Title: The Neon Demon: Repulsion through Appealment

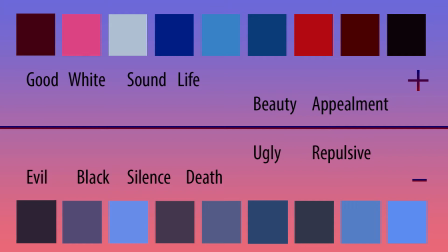[10:37]
The sick and raw colors are the colors of repulsiveness, while neon colors are more leaning towards attraction and appealment. The cinematographic choice of colors in the Neon Demon thus again shows a dichotomous contradiction. Repulsion is shown through appealment.
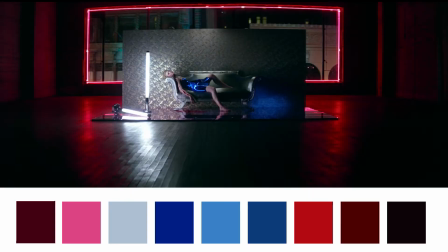[10:56]
But to say that it is merely the color scheme in the Neon Demon that contributes to dichotomous contradictions would be incorrect.
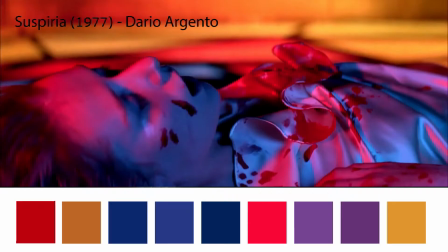[11:03]
We can take an example of Suspiria, which is a very similar color scheme, but overall doesn't work as contradictory with duality like the Neon Demon does.
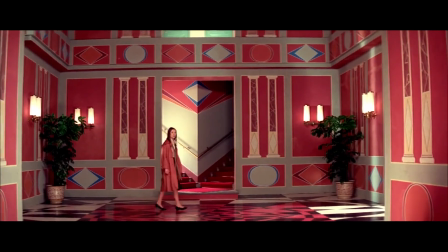[11:13]
Suspiria is a 1977 mystery horror film by Dario Argento.
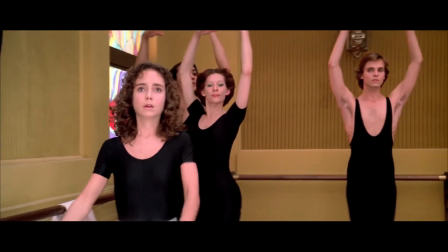[11:18]
The film stars Jessica Harper as an American ballet student who transfers to a prestigious dance academy in Germany,
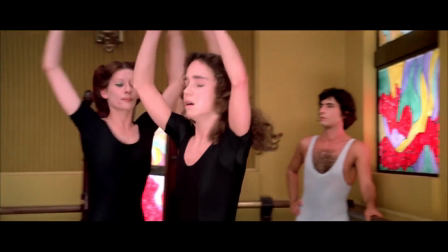[11:24]
but later realizes, amidst a series of murders, that the academy is a front for something far more sinister and supernatural.
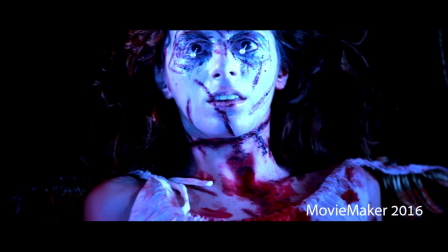[11:32]
It is not a surprise that Suspiria is one of Refn's all-time favorite movies,
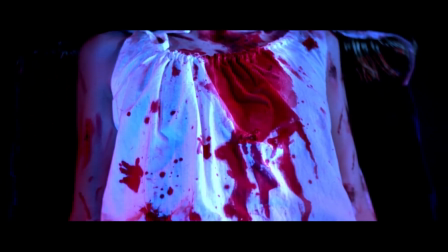[11:37]
as we can see that he has taken a lot of inspiration from the movie for his own work. The Neon Demon and Suspiria can be compared in a lot of ways.
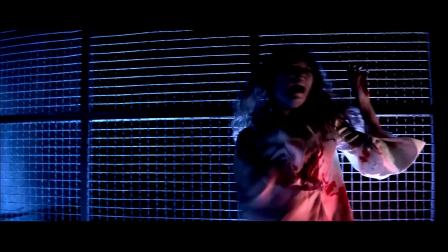[11:46]
Visually, the movies are very reminiscent of each other. Both are horror movies with a type of neon aesthetic.
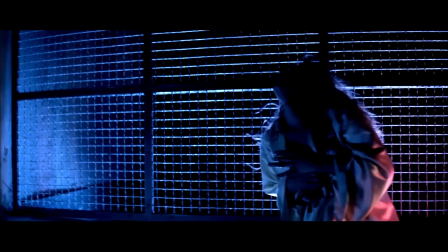[11:53]
Both work with a strong contrast of color, although Suspiria incorporates a green color more often.
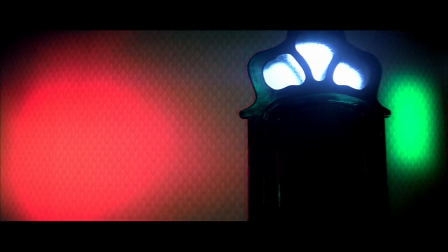[12:01]
And in both cases, the movie's colors function as a presage for what is about to happen.
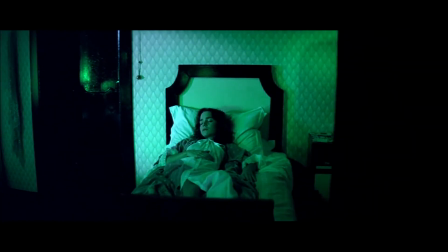[12:07]
But there are definitely differences in how the cinematography conveys its story world.
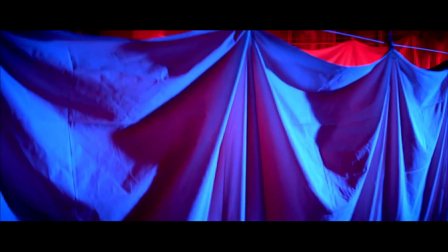[12:13]
Suspiria's cinematography is primarily focused on vibrant colors and contrasts.
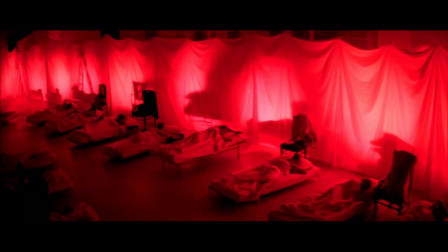[12:17]
Its lenses, Technicolor techniques, and camera are chosen to capture the scary, fantasy, dreamy story world of Suspiria.
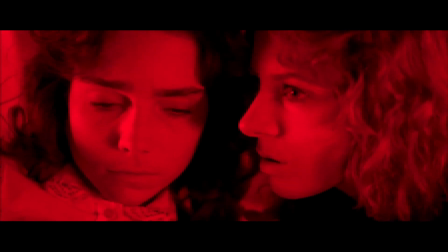[12:25]
And although the color contrasts in primary colors, vibrancy and liveliness is also a drive behind the cinematography of the Neon Demon.
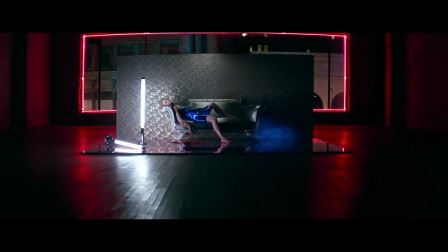[12:33]
The difference can be found in how the movie merely draws on the cinematography
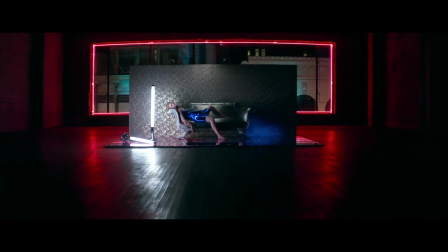[12:37]
of Suspiria and elaborates on it and gives it an idiosyncratic twist.
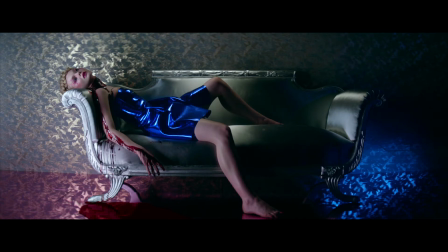[12:43]
The Neon Demon is obsessed with beauty,
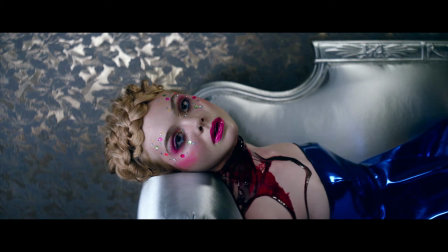[12:46]
with its cinematographic elements carefully chosen to portray a world obsessed with beauty, leaning towards the artificial.
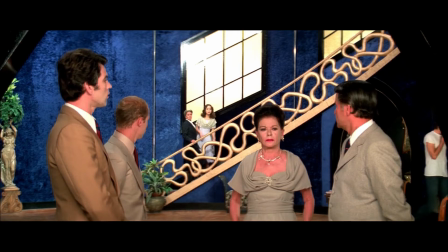[12:55]
While Suspiria's cinematography does not have this hyper-focus on beauty and perfection, but rather wants to convey a cinematography reminiscent of German Expressionism,
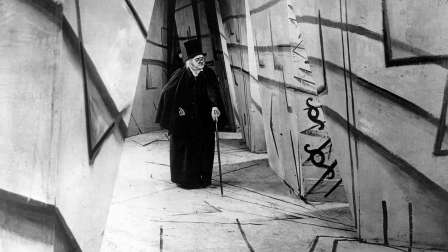[13:04]
with its focus on mysticality, stylized shapes, and exaggeration.
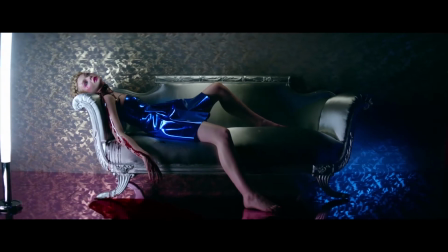[13:12]
It is thus not merely one element of cinematography, like color, that contributes to dichotomous contradictions in the Neon Demon.
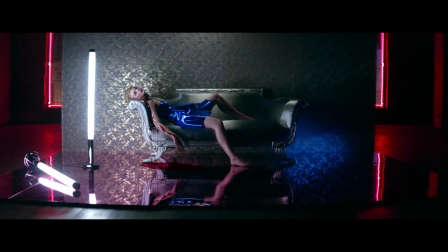[13:20]
It is how all the elements of cinematography work together and contribute to the conveyance of the movie's story world.
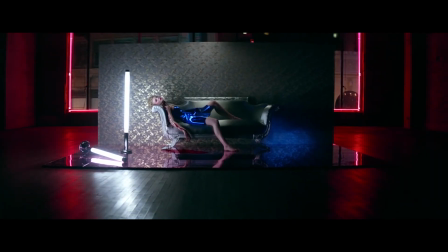[13:26]
In the case of Suspiria, the story world consists of horror, magic, and a focus on exaggeration.
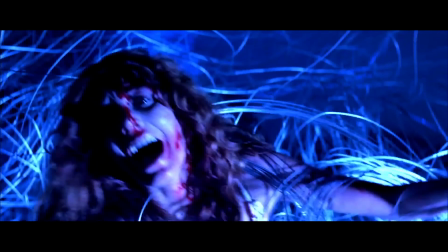[13:33]
In the case of the Neon Demon, the story world consists of horror, magic, and a focus on appealment.
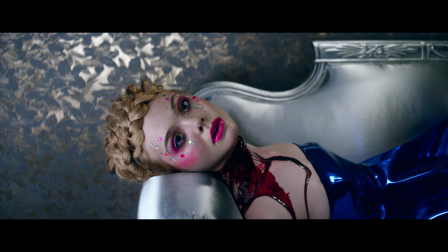[13:40]
Both have similar color schemes, but different meanings.
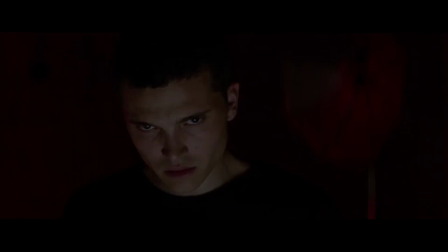[13:45]
Overall, we can conclude that the Neon Demon and Suspiria have reminiscent color schemes, but Suspiria doesn't work with dualities the way the Neon Demon does.
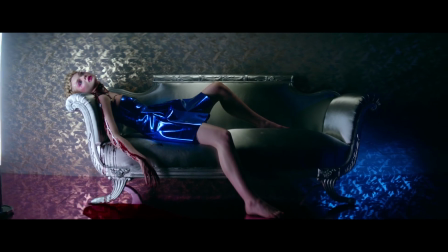[13:55]
The cinematographic choices of the Neon Demon prove that the movie is not just a beautiful movie, it is obsessed with beauty.
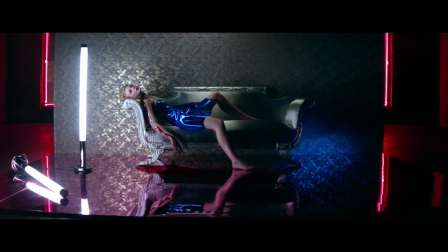[14:02]
It is the crystal lenses, together with a vivid and lively color scheme, that gives a polished and artificial feeling,
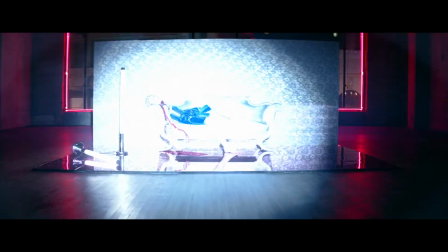[14:09]
as well as lighting, a cinematographic element that was left out for this research in order to narrow it down.
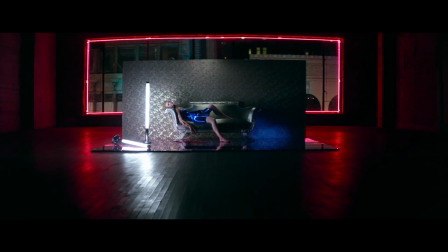[14:16]
These cinematographic elements show how the Neon Demon works in a contradictory way, with a dichotomy of appealment versus repulsion.
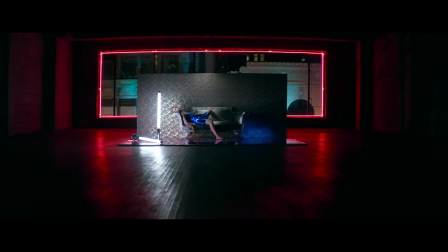[14:24]
These are some of the things that make the Neon Demon an interesting movie to watch.